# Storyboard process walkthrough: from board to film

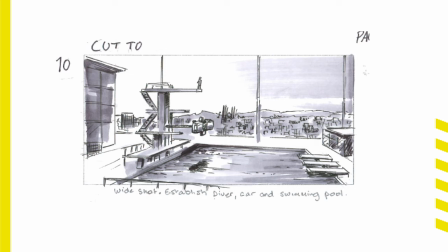1053s
So this is the master shots that tells the whole idea.
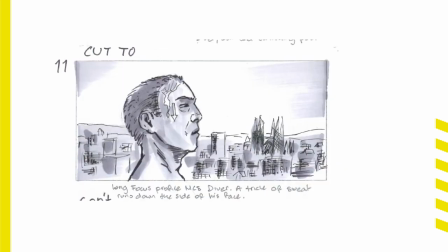1061s
Yeah, and then we cut to a close-up of the guy sweating,
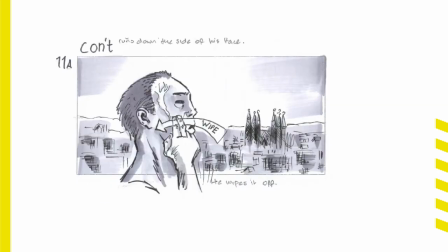1068s
and he wiped the sweating tear. But the interesting thing is that this scene was cut. It was cut from the finished film,
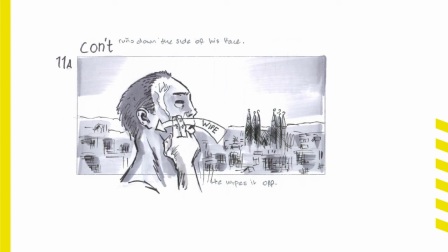1085s
probably because it slowed down the pace, or it just didn't work. So that happens.
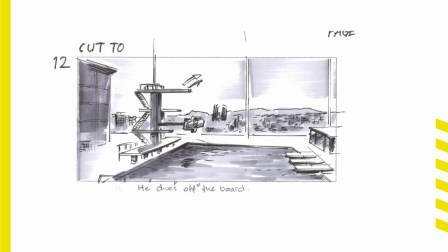1093s
Yeah, and then we see from the side that he starts the dive,
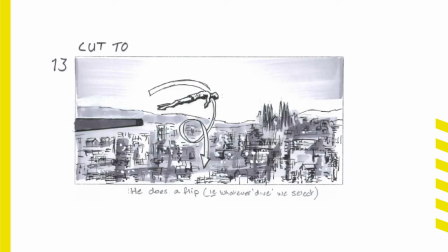1099s
and we cut to a closer where we see taking a pirouette. I don't know if you call that in English, but in Norwegian we say pirouette. He does a flip, of course, I can say that. He does a flip. Yeah.
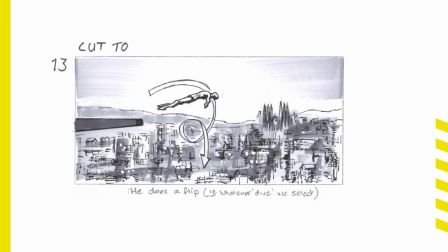1113s
Or whatever dive we select. And then we see it from a top.
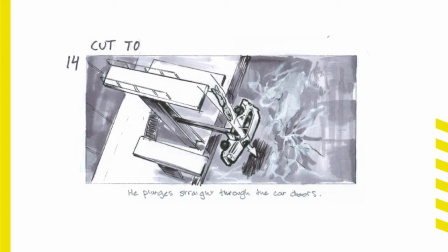1121s
And this angle is the director wanted me to find an angle that we can see the whole dive through the car and down when they hit the water, but we wanted a dynamic angle.
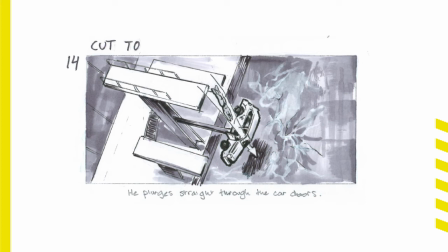1135s
And the thing is that he said when we have a stuntman like this, we're only going to have one shot or two shots of the whole thing, so we need to take at least 3 angles, so we can intercut between those angles later.
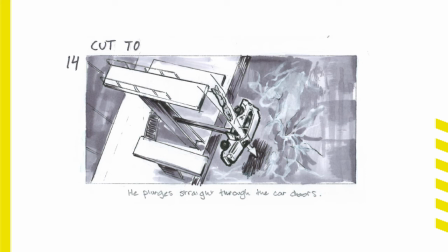1154s
So, because if you only get it right one time or 2 times, that's the max. Then we have to cover all the shots in those takes.
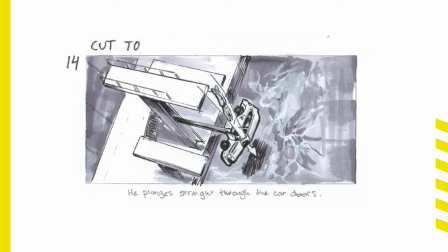1165s
So the sequence of the frames that's coming now is not necessarily in the correct order. It's just the correct order of the way he wanted to film it. So here we have the top. He goes all the way down through the car and down in the water.
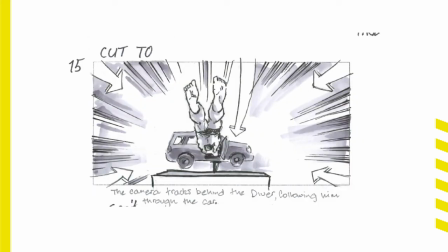1185s
And then we go from top where the camera is following him on a wire. So he actually dives through the hole, but connected to a wire where the camera is following after him.
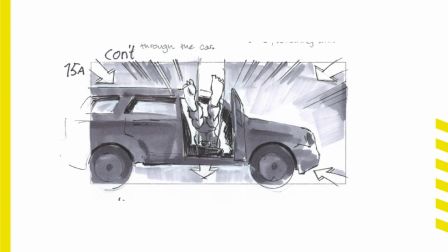1197s
So we see it go through, and we see, you can notice then on the top of the frame it says CONT, continue. We use that when it's the same frame and the shot is long, but we need to describe it more in detail.
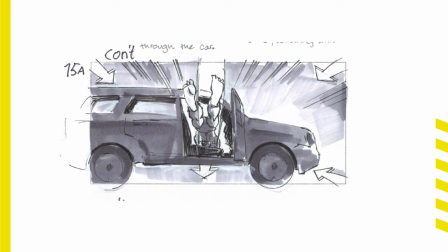1214s
Then we can continue the shot. We just continue. So you can see here is 15.
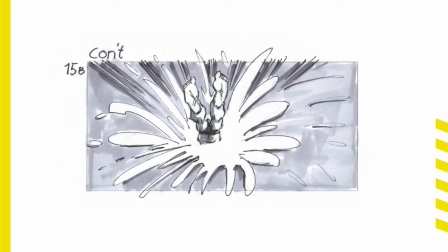1219s
It's continue 15A, continue 15B. He hits the water.
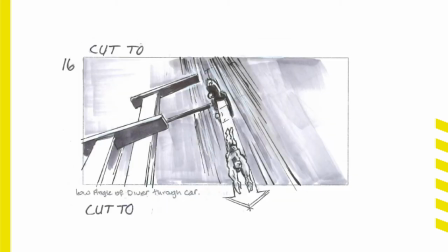1224s
So that's the whole shot, but from this angle and from the under angle, and it's the same thing. So we're gonna see. It's like the camera is floating on top of the water, and then he hits
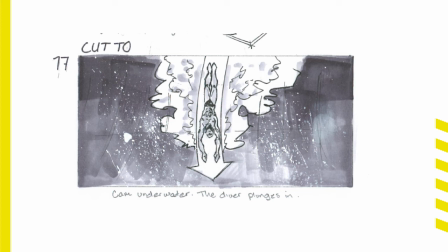1242s
he goes underwater, and the diver plunges in, and we can see it underwater,
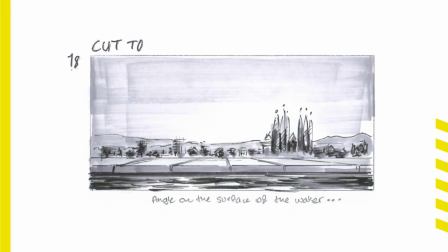1247s
and then we can see the camera lying on top of the surface of the water, and
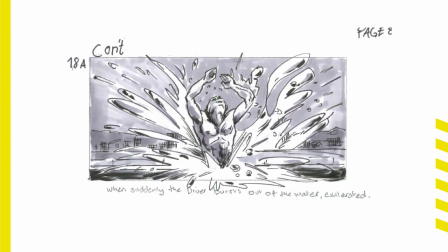1257s
then he comes up again suddenly. So that is the movie in storyboards,
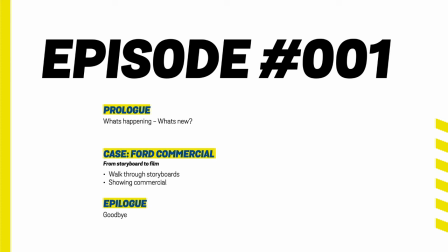1267s
and now I would like to show you the finished movie, and now you can see how it turned out. Yes, I have sound, yes, and I have the movie there. Okay, it's gonna start really quickly, so pay notice.